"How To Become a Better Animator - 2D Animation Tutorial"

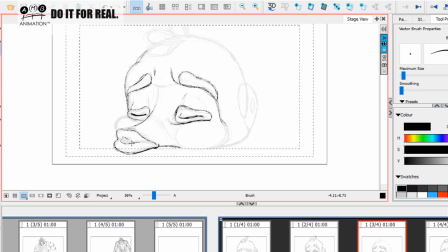[61:51]
We're going to bring the lip in here, and I'm going to kind of bring that in here and kind of really work that forward momentum of that lip, okay. Really give it that forward momentum in there like that. There we go. Right, so we feel that happening.
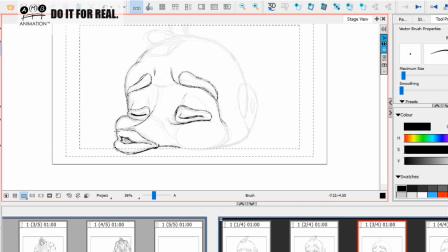[62:10]
And then I'm going to work the cheek, bring the cheek out there. So we really see some silhouette differences between these drawings as we really kind of exaggerate. This is why we call these extreme frames, okay?
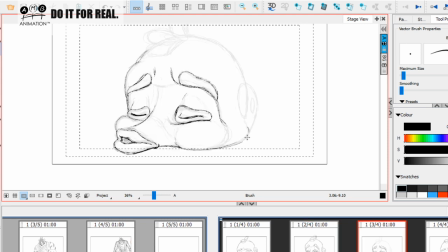[62:25]
This is exactly why we call these extreme frames, okay? Now I'm just going to put this here. This could be, I'm starting to rush this a little bit. This could be a little nicer in the shape, but I think we can live with that, okay?
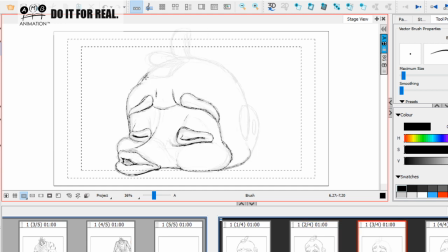[62:43]
I can see a character like maybe Flounder from The Little Mermaid in this, but I don't know. So this is just coming around here. The hardest thing in the world to draw without rotating.
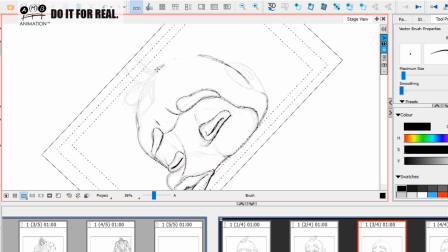[62:55]
Now I've gone and got finicky. I don't need to make this nice, but you see, there we go. Right, there we are. So now I'm going to bring this up in the back for the silhouette like this, and this is coming down here, okay.
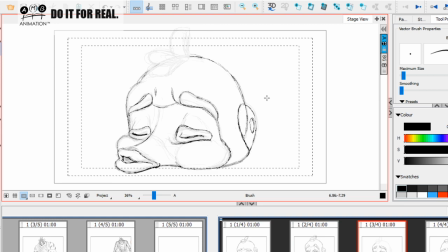[63:13]
Now Sean, look how this line hides into this line like this, okay, and in the illusion of dimension in there like that. Okay, what we want to check is the width of those eyes. So I'm going to bring that in just a little bit because it's going behind there.
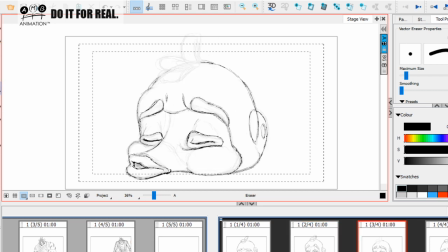[63:29]
We don't want his eyes getting further and further apart. It'll ruin the illusion. That's something we want to, be super careful of. Let's just have these lines here to kind of help that.
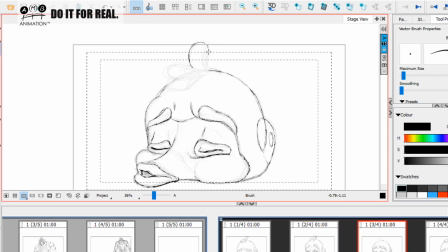[63:43]
Now let's bring this over on this side like this, and this one out and in like this.
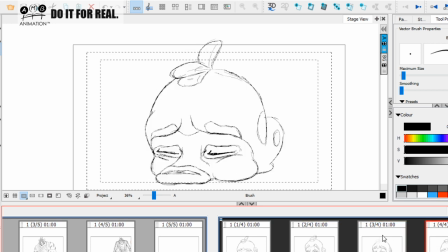[63:55]
I don't know what those things are, and I've kind of rushed them, but I want to keep them kind of big there like this, okay. Hopefully the principle of these things, I'm not going to work too hard on getting volumes and things right.
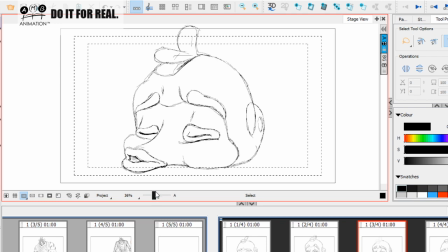[64:09]
I just want you to understand what's happening. Right, so there's the kind of stretching pose. I'm just going to heighten his silhouette out just to, bring out certain elements of this, okay.
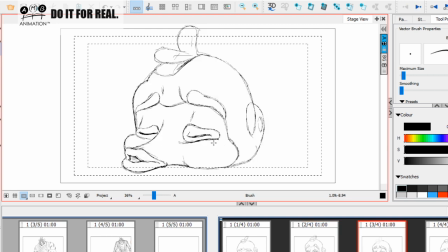[64:24]
So there's the kind of more stretching pose there like that. So I'm going to give him a cheek there like that. It just makes it a nicer drawing, okay. Gives it a nicer drawing like this. Bring that around there like that. Yes. Okay. So we've got something like this.
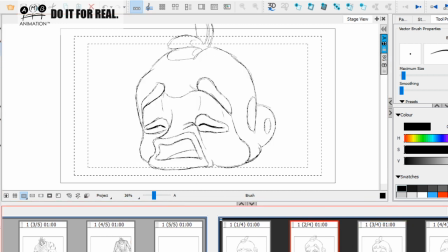[64:43]
So his mouth, notice how the inhale we have more of an angle on this, and then on the exhale we have more of a slant upwards the other way, like that.
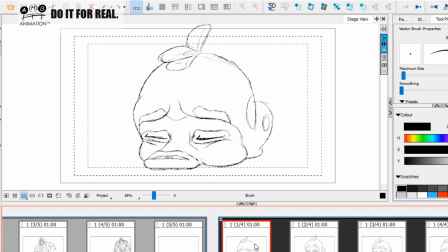[64:58]
Okay, so this is involving all of those kind of rules in there. So hopefully you can see, even from these extremes, where we're going with this.
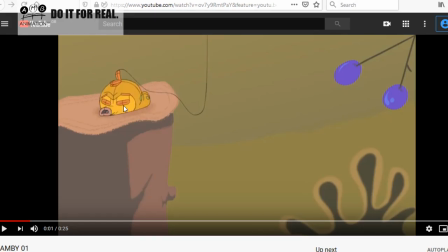[65:08]
Okay, so if we bring this back, so now you can see how your face is just kind of floating on top of this, Sean. So now, so here we have this like this. So now I'm going to show you how to make more interesting arcs, okay? Animator arcs, okay?
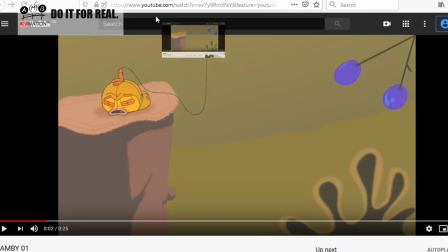[65:27]
Because at the moment your arcs are they work, they're nice, and you did a few things in there which were good,
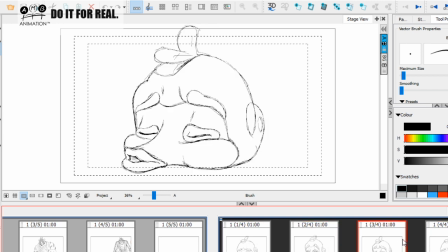[65:34]
like adding the vibration, and you can still add the vibration, but I'm going to show you how I'm going to break this down. I'm just going to heavy this mouth in just a little bit because it needs to read. Okay, let's put in a little bit of shadow there, like that.
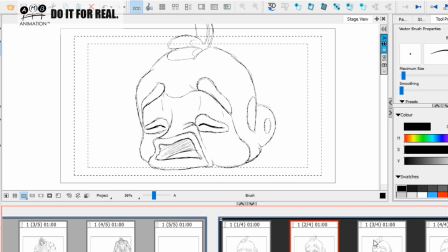[65:51]
Yeah, because now what I want you to focus on now is the breakdowns.